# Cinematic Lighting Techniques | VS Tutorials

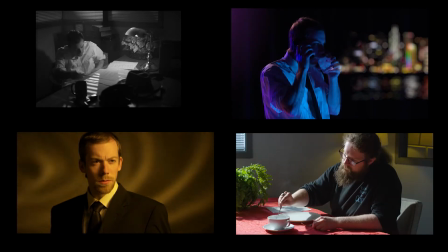[0:00]
I put together 4 different shots to illustrate different lighting techniques. Let's break down what went into creating these shots.
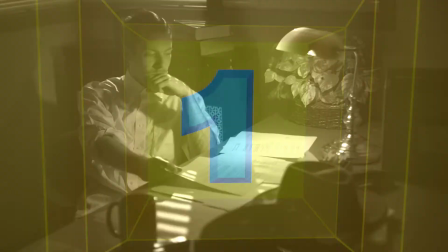[0:07]
Number 1. Here's a classic film noir look.
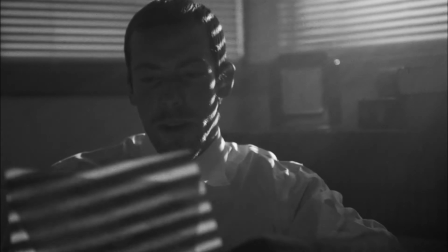[0:10]
To create a look like this, you'll need several things: fog, blinds, and a light to shine through them.
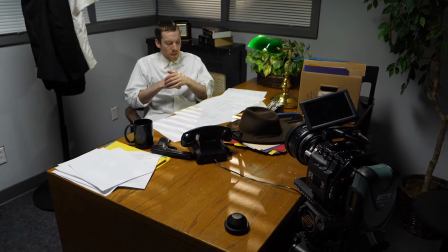[0:17]
The important thing here is to use a small light to achieve the most defined shadows.
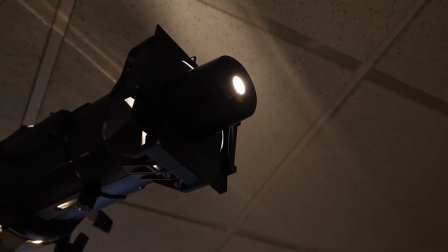[0:23]
To do this, you could try using a snoot, or just use your light's barn doors.
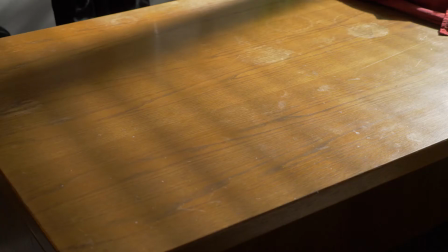[0:28]
Just be sure to narrow and angle the barn doors parallel to the blinds.
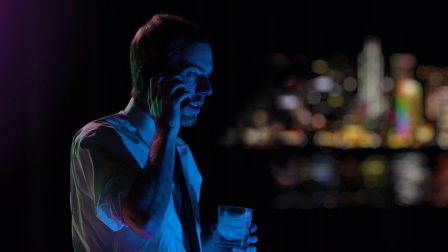[0:35]
Number 2. Does your script call for a scene near a swimming pool at night?
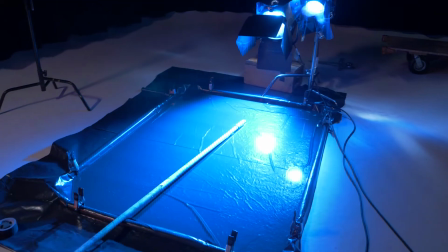[0:40]
Don't worry. You can fake the look of a swimming pool by making a shallow pool and bouncing light off of it.
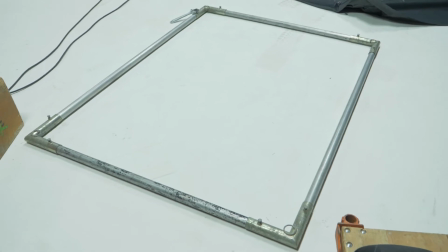[0:46]
To do this in our studio here, we built a 4x6 foot frame out of pipe, clamped a tarp to it, and filled it with water.
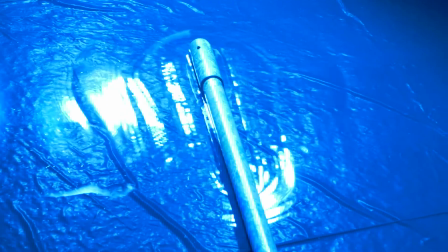[0:53]
Luckily, the water doesn't need to be very deep to achieve the effect, but the shallower the water is, the more frequently you'll have to stir it to get the ripple effect.
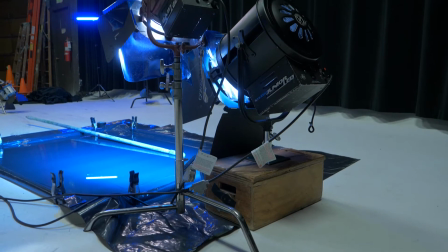[1:01]
Then put a blue gel on your light source and bounce it off the water's surface onto your subject.
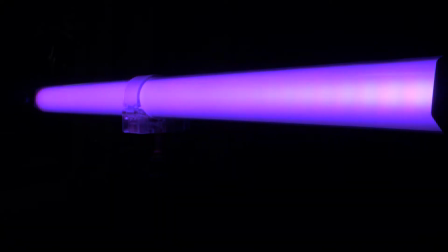[1:06]
We also placed an RGB Pavo tube just behind the subject to resemble a party going on just off camera.
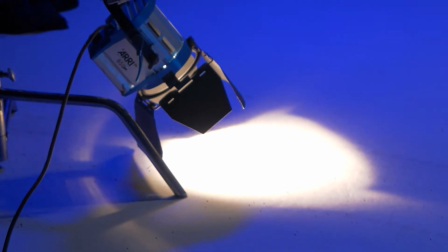[1:13]
And we also placed a light bouncing off the floor to resemble walkway illumination.
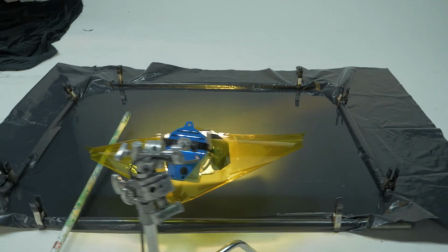[1:20]
Number 3. You can use the same pool in a different way by projecting the reflection on a wall, as seen in Blade Runner 2049.
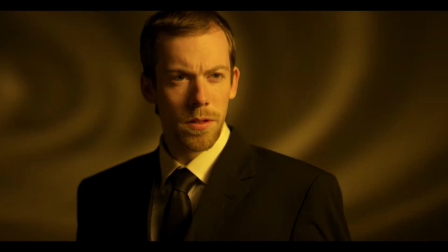[1:28]
Naturally, you'll want to swap the blue gel for something in the yellow-orange range.
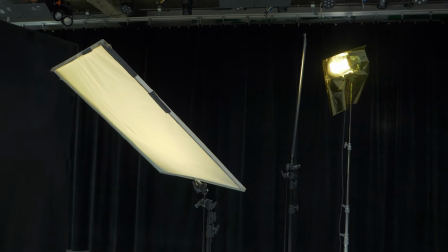[1:32]
The rest of the lighting for this shot is comprised of a diffused key light and lots of flags to prevent that key light from spilling on the back wall.
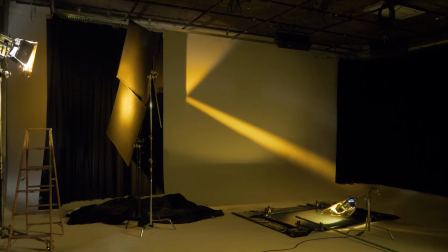[1:40]
We also tried another version with a light streak going across the back wall, which was just flagged into a beam and gelled with yellow.
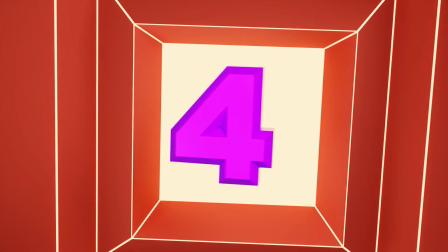[1:48]
Number 4.
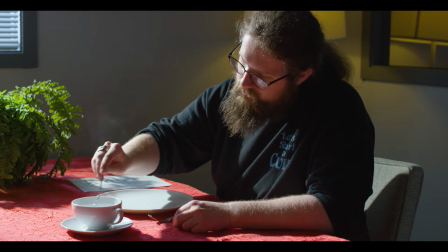[1:50]
You've heard of shooting day for night, but shooting night for day can also be useful if you're losing daylight, shooting at night, or shooting in a studio.
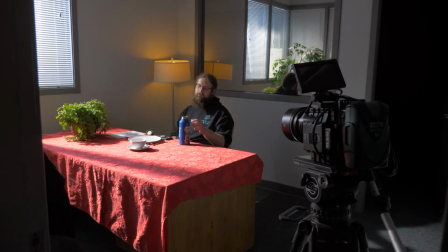[1:58]
Let me show you what we've done here to achieve that effect. The daytime sky features 2 main things: the sun and the sky.
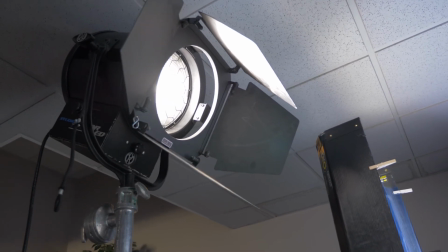[2:06]
To emulate the sun, we're using a daylight balanced 2K, but for the sky,
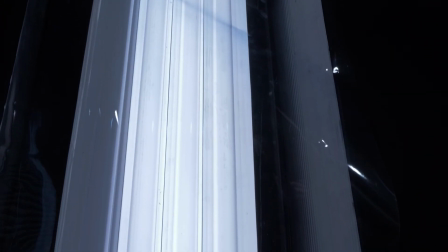[2:12]
we're using daylight balanced Kinos with blue gel applied to more closely resemble the color of the sky.
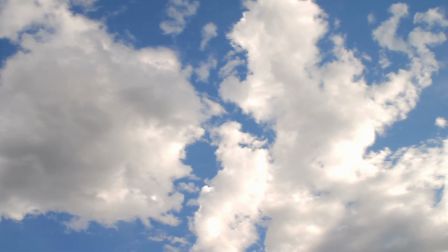[2:17]
To more accurately portray reality, the skylight should be as large of a source as possible, and the sunlight should be fairly small.
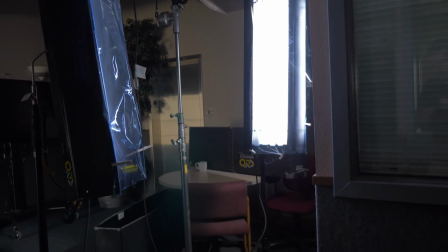[2:25]
Because the sun is so much brighter than the sky, we had to run the Kinos at a lower intensity.
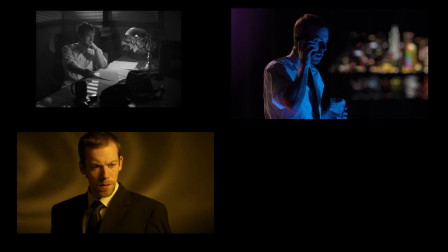[2:32]
Do you have any cool cinematic lighting ideas? Let us know down in the comments.
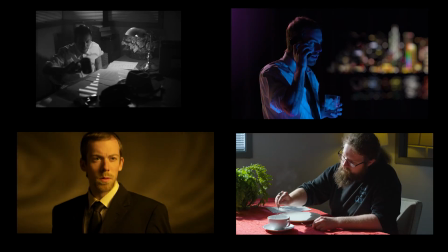[2:37]
And don't forget to hit that subscribe button.